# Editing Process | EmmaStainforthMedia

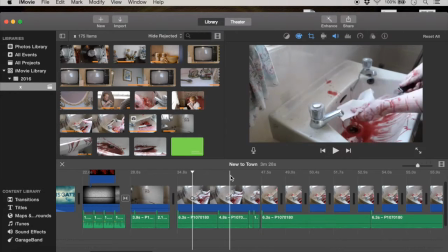247s
So we later recorded some sound for it, and then I just dubbed that in. So here I will play you this part. So when the knife drops there, that's actually something we recorded later,
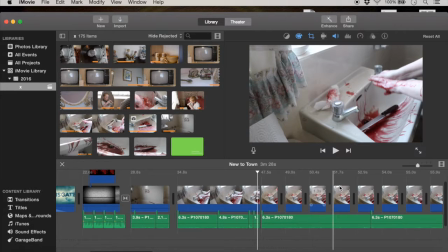261s
but I've just timed it so it fits and carried the rest of it on, and it fits really well, which was good.
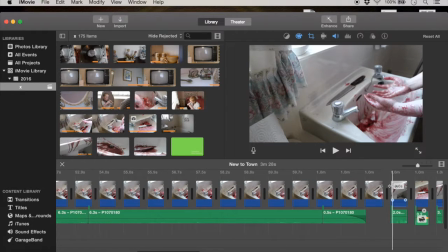267s
Um, and then that sound fades out, and we move on to the next part, which I've done here.
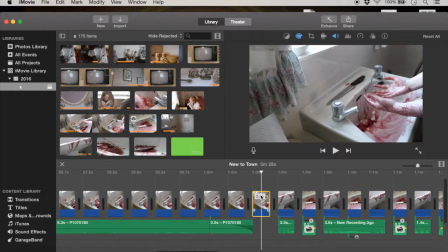273s
And I filmed, in this section, I think, let's just have a look.
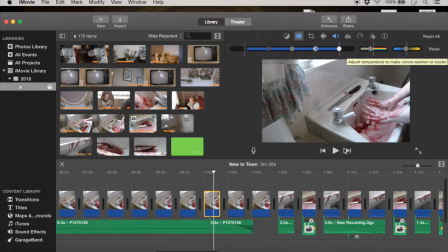279s
Oh, yeah, I turned the saturation down and the warmth down a bit because I wanted to make it a bit dark and scarier, which I think worked well.
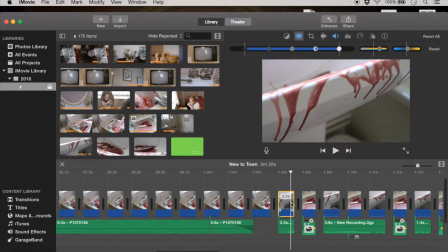288s
And I think I've done that quite similarly with these ones. Oh, actually, I've turned the saturation up on these because I
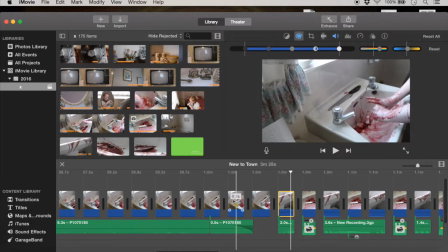299s
thought we didn't really have enough footage of the blood, and I went to remake the blood, but it was very hard to make the same color.
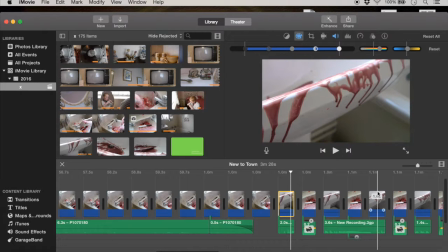307s
So in editing, I changed it, and I think it's worked quite well. Really, I don't think you would have been able to tell.
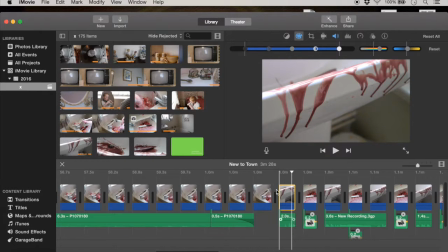314s
But on this section, the audio we added in was of Freya whistling, and we recorded that in the same room. We filmed this section um, just because it would work well. So I'll just play a bit of that.
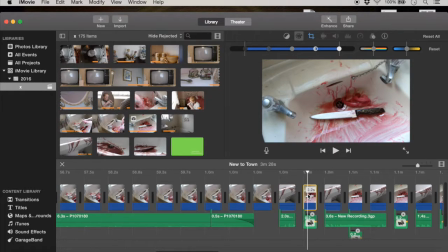331s
And then there, as you can hear, I've cut in really quickly the this just still of the um, bloody sink. Now I'm not 100% sure we're going to keep this in. I think it might work better to maybe put in a clip,
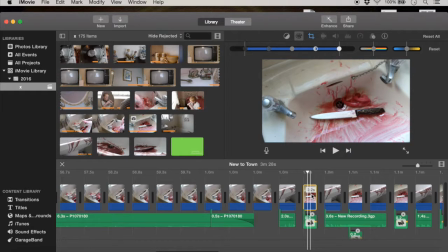349s
a really quick flash of the body, perhaps, or a scar on the body. I'm not 100% sure, but I'm not sure this works that well. But it does create a jump scare, which is good because for the sound, I used a skidding sound that is actually on the
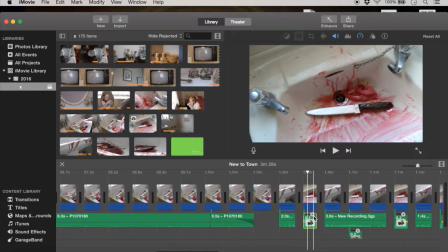367s
iMovie sound effects also, and sped it up just to create a really screechy sound effect because it
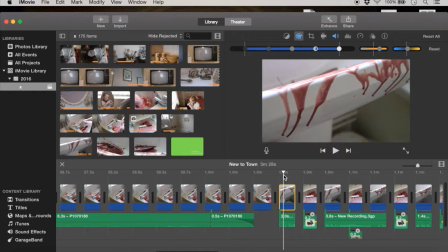375s
installs fear kind of into the audience as a jump scare. Because I looked online and I couldn't find anything that wasn't copyrighted that would have done the same thing, but I don't think you realize it's a skid effect and it just sounds kind of unworldly, as you can hear.
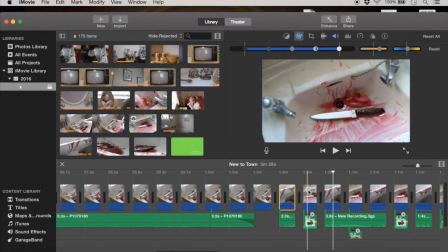392s
So like before, I have decreased the timings of the cuts in between, and I've kept the cut to the sink at zero point 0.2 each time because it just flashes up, which is a nice jump scare.
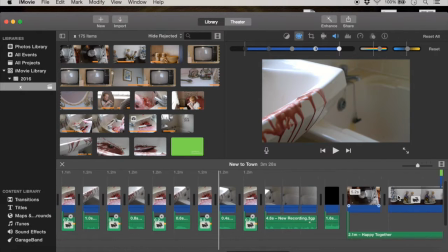406s
But this just adds more panic again. And then here it just fades to a steady pan, which is a nice
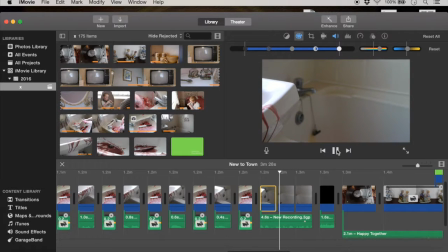416s
contrast, and the whistle carries on, which I like. It kind of adds a little calm between the storm,
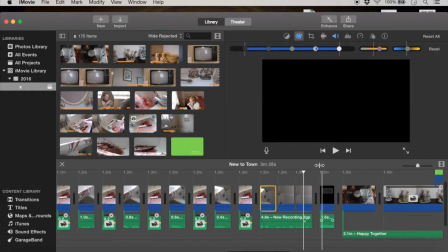423s
if you know what I mean. And this section here is where we're hoping to put in the new scene. So I'll probably do another video like this when we put that in and see how I've edited all that together.
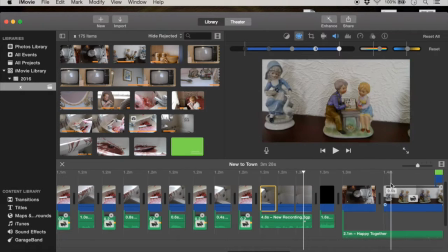436s
So this section, it was just going to cut straight to the record player, but it just seemed a bit too stilted.
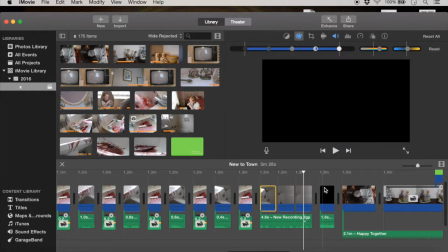443s
So I've added in just a black screen for 1.6 seconds, a tiny bit random, but it just seems to work, and added in, again from the sound effects, this sound of an actual record player starting, the little kind of staticky sound it makes before it starts,
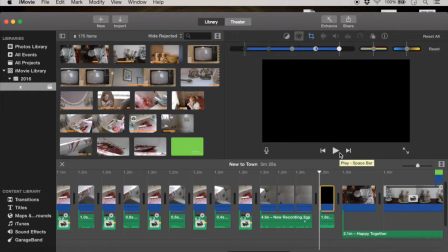463s
which works really well to introduce the sound effect of of the record player, although it's not an actual record player sound, and it kind of just breaks it up, and the black is nice to kind of break it up, I think.
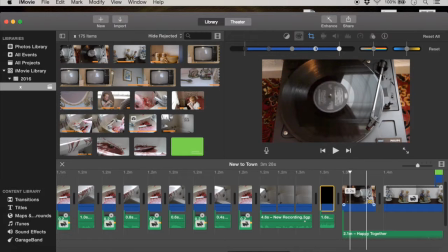479s
And then it goes on into the kind of title section, although we haven't got that many titles, which is something we may need to add into the scene that we're going to put previously.